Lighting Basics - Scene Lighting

Part 2. Okay, so we're back with lighting. We're in a different scenario. We're in the room.
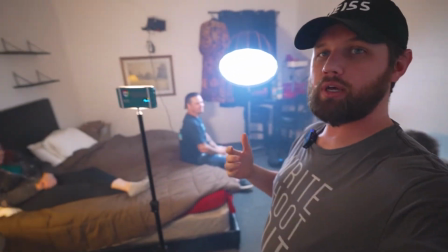0:05 We're gonna just light a typical kind of, this is a hotel room-esque. It's all set up for that, or bedroom, something. We're gonna start off with minimal lighting and then move up from there. We also have a hazer just to kind of fill in some of the light and get that nice soft look throughout the whole thing.
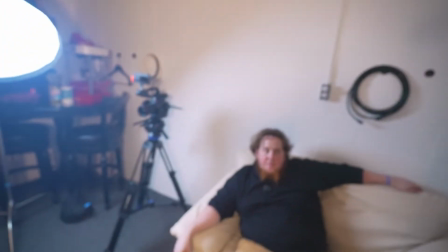0:23 So, Silas is here again with me. What's up, baby? So this first look, I think we're kind of starting on my end of the spectrum, which is more of a stylistic, drawn out shadow, high contrast look. I think from there we can kind of fill it out and you know, make it. And again, like, I don't think what we're doing here, we may be starting somewhere and working our way towards something, but there's never anything bad. I think it's about intention. So our intention now is to have more of a moody look, a moody scene. Yeah, so we've got both of our actors here. We're going to do a little scene just to show some movement in the scene and how the light will change within that movement.
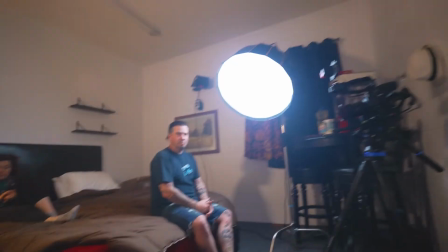1:04 So right now we've got this set up. I'll show you. We've got one key light and we've got one fill light.
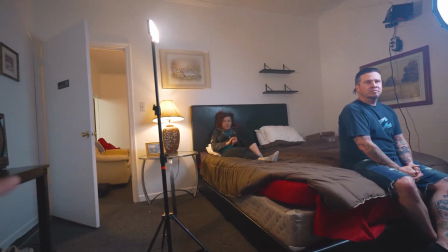1:10 And already I know that this fill light is going to be in the way for the movement as he's crossing.
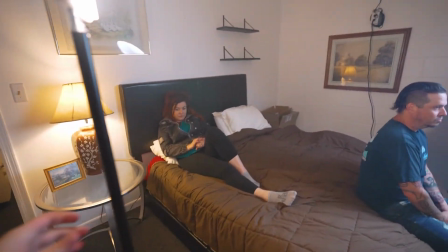1:15 So we'll figure out that. You may have someone hold it or whatever, but I'll show you what the frame looks like.
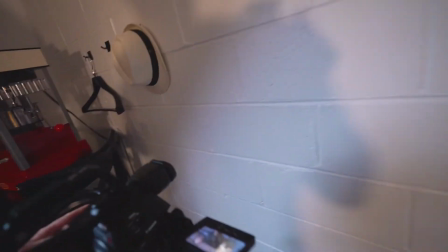1:22 Let me roll on this a little bit.
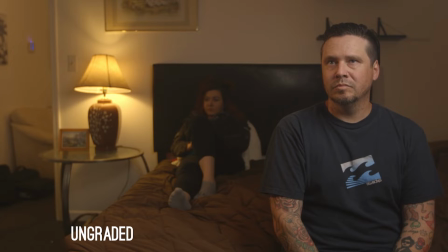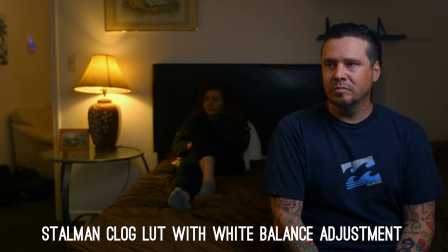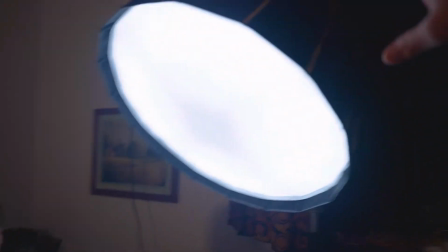1:34 Also in this, we have the key light, which is daylight, because we actually have a window here that we're kind of playing off of, and daylight would be coming through there.
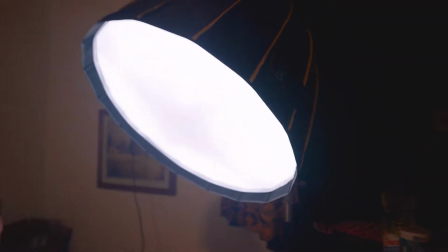1:42 So that's that. Or it can be a moonlight.
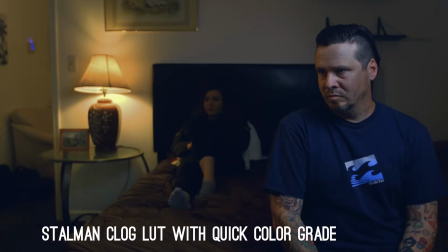1:46 So we can actually make this really blue and make it moonlight, make it a night scene or a day scene, and we'll show you the differences there.
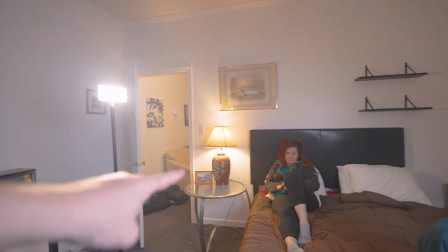1:52 And then this is kind of motivated by the practical in the shot, so it's warmer.
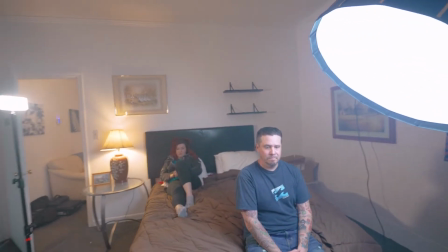1:57 So we're gonna have a mixed lighting here. Usually they tell you not to mix lighting, but you can do it in these kind of scenes.
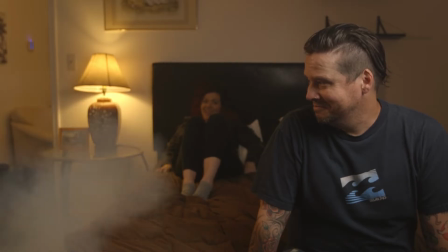2:03 Yeah, let's pop a little more haze in there, yeah. All right. All right.
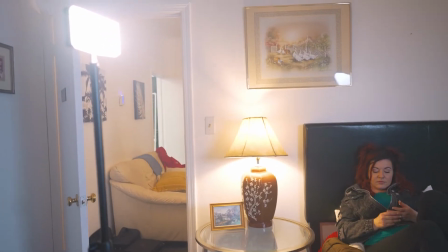2:08 Here we go. Let me win. Yep. Action.
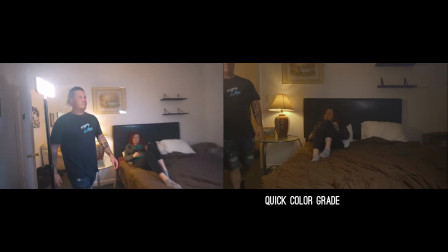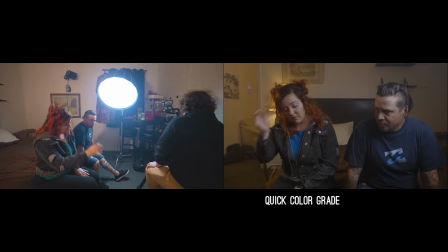So for me, aesthetically, that first take was a little overexposed. So what I'm doing is, just to kind of balance out the ambient light we have coming in from the practical, from the hair light,
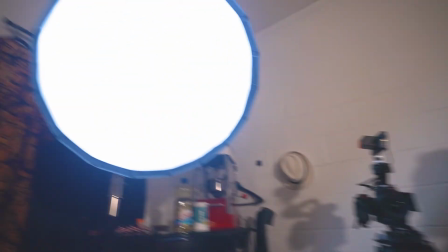2:39 is tone down our key light, because we don't want our key light to look like a light that's right beside our talent. We want it to look like light that's bleeding in from outdoors. So we're going to see if the second take looks better, and if it is, then we're going to roll on and match that look.
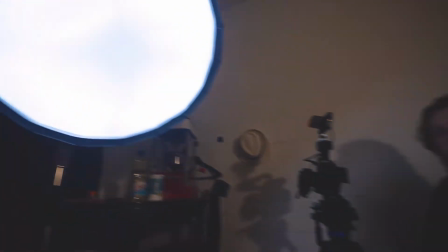2:55 So we turn it down maybe from like 25 to 10%. Yeah, as low as it can go, because we have it kind of walked in really close. Yeah. All right, we're going to do it again with less light, and we'll see how that goes.
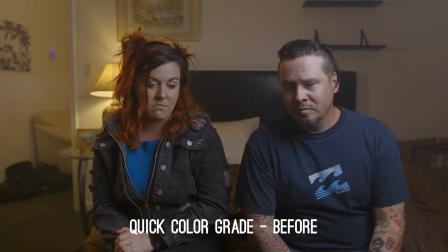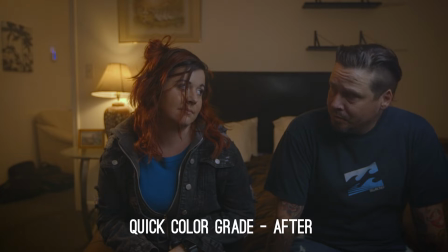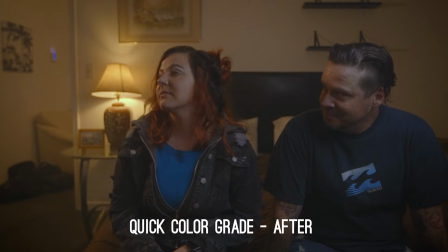3:16 Look over here now. Look at that. Then look back to him. And then throw him down on the bed. Throw him down on the bed. God, that was good. That looked a lot better. The light was more authentic, I guess, to the environment that we're trying to shoot for. But now we're going to amp it up a little bit. We've got a dark corner over here. We're going to add a few more elements just to kind of change the scene.
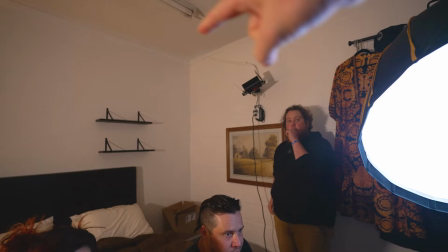3:41 Something we can do is, we have this light mounted here, but we wanted to fill in this dark corner, as you can see on the shot.
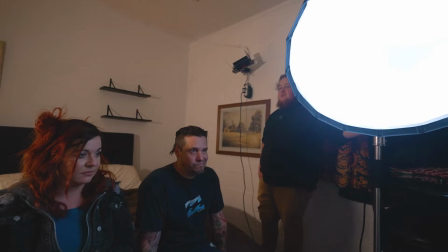3:46 I just wanted a little more light on the background to pop him out as he sits down.
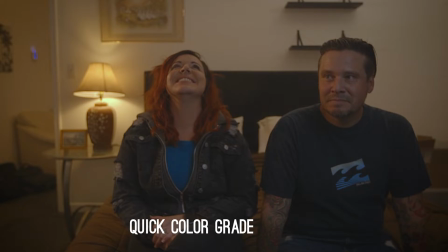3:52 And so that has a little bit more contrast to separate him. You can see where the background ends and where he starts. Kind of like what a hair light would do, but a little different.